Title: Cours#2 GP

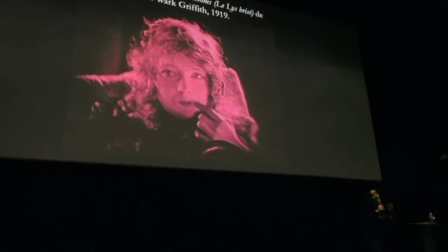Et c'est ce qui va nous intéresser par la suite avec Dreyer, c'est le fait de tout d'un coup montrer quelque chose d'extraordinaire, qui est une ride sur un visage, une larme qui coule,
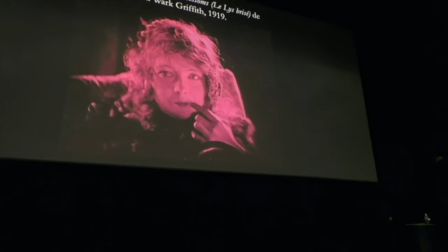un rictus, un sourire qu'on n'avait jamais vu, Et bien entendu,
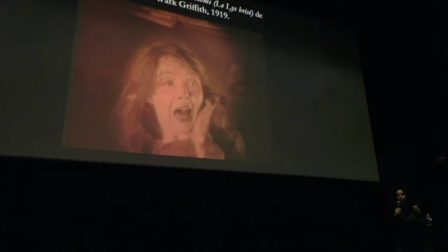je parlais de visage intensif, du caractère intensif de l'émotion qui est représentée en gros plan,
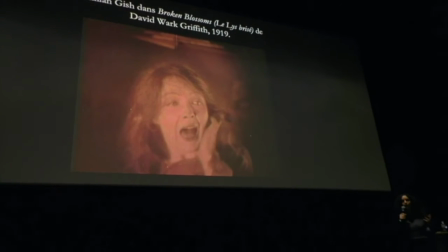toujours dans Broken Blossoms, le moment où Lucie est enfermée dans un placard et que son père essaye de rentrer avec une hache, elle hurle à la mort. Et donc, on la voit dans tous ses états, alors même qu'elle sait qu'elle est condamnée.
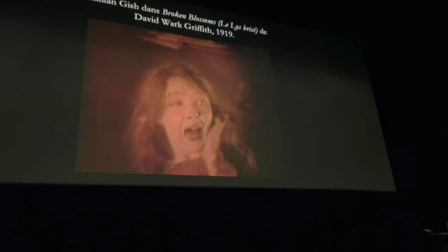Donc, ce moment-là va annoncer en un sens beaucoup plus tard,
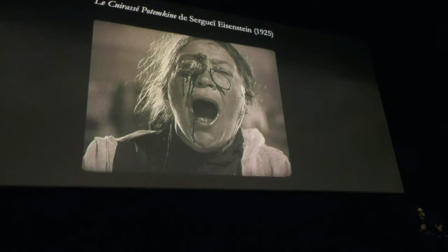et comme Stéphane avait parlé d'Einstein au premier cours,
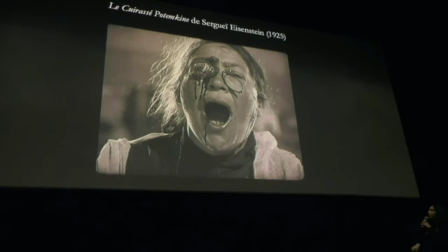on peut penser aussi à ce moment du Curacé Potamkin, en 1925,
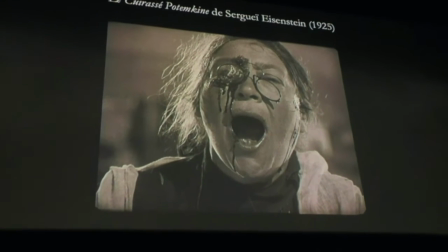qui a beaucoup inspiré Francis Bacon pour sa représentation du pape X.
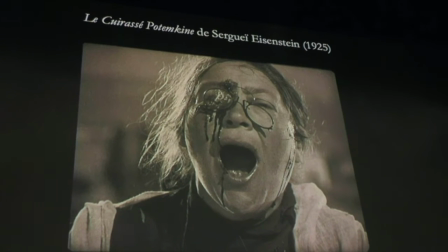Je ne sais plus. Et donc, non, Pidis, Pidis, désolé, je ne l'ai pas tous mes papes dans la tête.
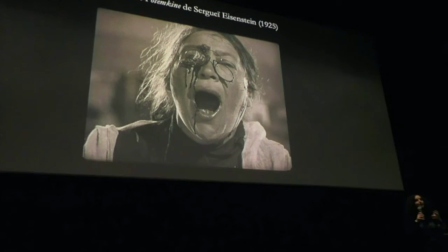Donc, le Cure à Séboudamkin, 1925, ce qui surprend dans ce gros plan-là,
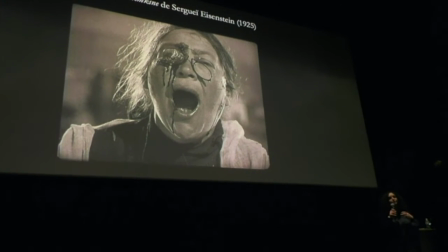c'est l'aspect brut de l'émotion, l'aspect violent de cette bouche ouverte qui représente en fait l'oppression du peuple.
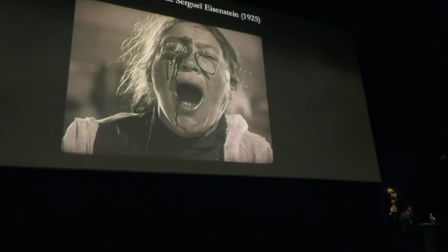Donc, plusieurs fois dans les exemples que je vais vous montrer, le gros plan va servir de tout.
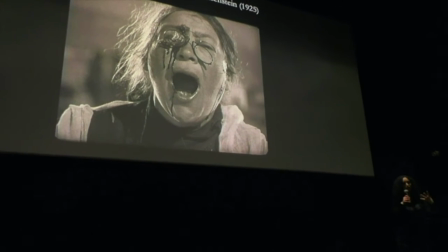C'est un élément singulier qui permet de représenter le tout.
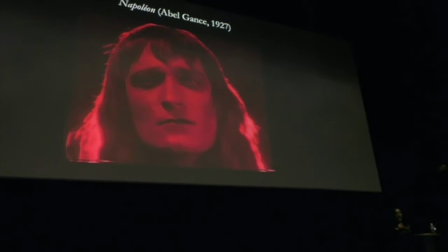je prends quelques exemples assez importants et phares dans l'histoire du cinéma il y a bien
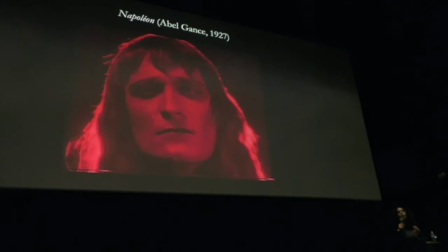entendu Napoléon d'Abel Gans pourquoi est-ce que je parle de Napoléon ? c'est parce que Carl Théodore Dreyer qui est le réalisateur de La Passion de Jeanne d'Arc au moment où il est à Paris il
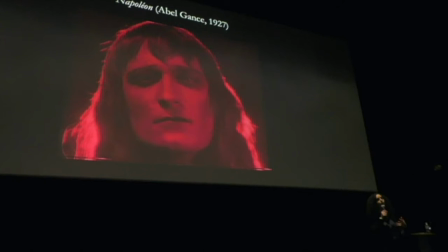va voir Abel Gans sur son tournage Et donc il va voir quelques scènes qui sont tournées de Napoléon. Et il va dire qu'il est très choqué par l'expression des
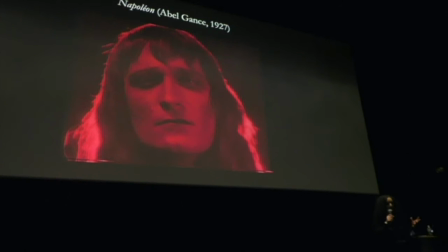visages sur les cadavres pendant les scènes de bataille. Et donc c'est ce qui va le marquer particulièrement. Et par ailleurs, pourquoi je parle du Cœur Sépotamikine ? C'est parce que Dreyer a vu le Cœur. Il va au cinéma pour voir le Cœur Sépotamikine.
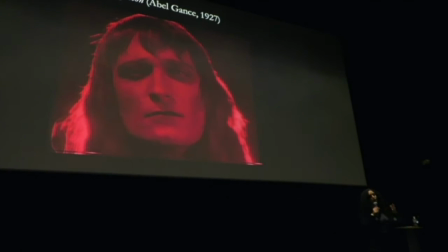Donc il n'appartient pas, on le verra tout à l'heure, au groupe des surréalistes et de toutes les écoles et toutes les chapelles qui existent à l'époque dans les années, au milieu de 24, 25 en France,
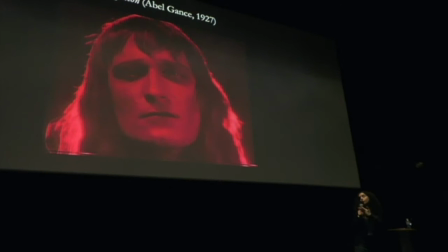puisqu'il habite en France à cette époque. mais il va voir des scènes de tournage de Napoléon et il va voir le cœur assez botanique.
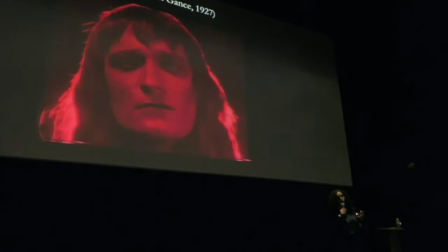Donc c'est potentiellement des influences pour lui. Donc je vous montre tout de suite,
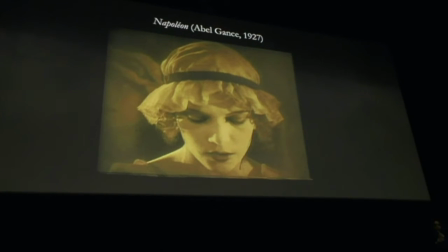ça c'est une autre image d'un personnage secondaire de Napoléon, elle s'appelle Violine,
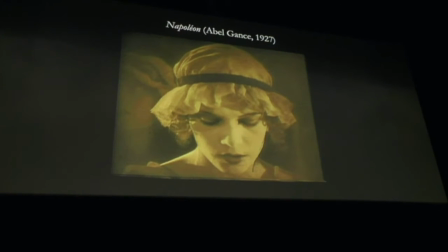qui est en fait un personnage qui est amoureuse de Napoléon mais elle ne peut jamais l'approcher, donc on la voit toujours en retrait, même si de temps en temps, elle a un ou deux gros plans.
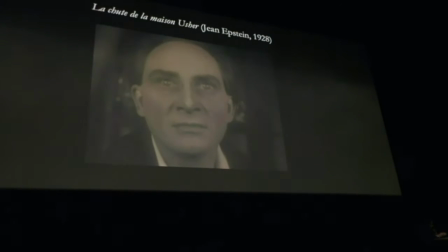Alors, je vais vous montrer tout de suite mon premier exemple filmique,
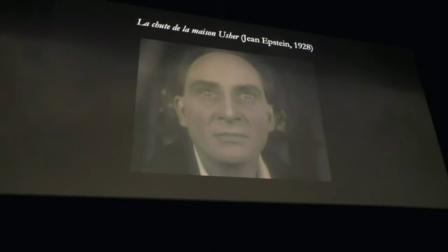qui est donc « La chute de la maison Hussure » de Jean Epstein.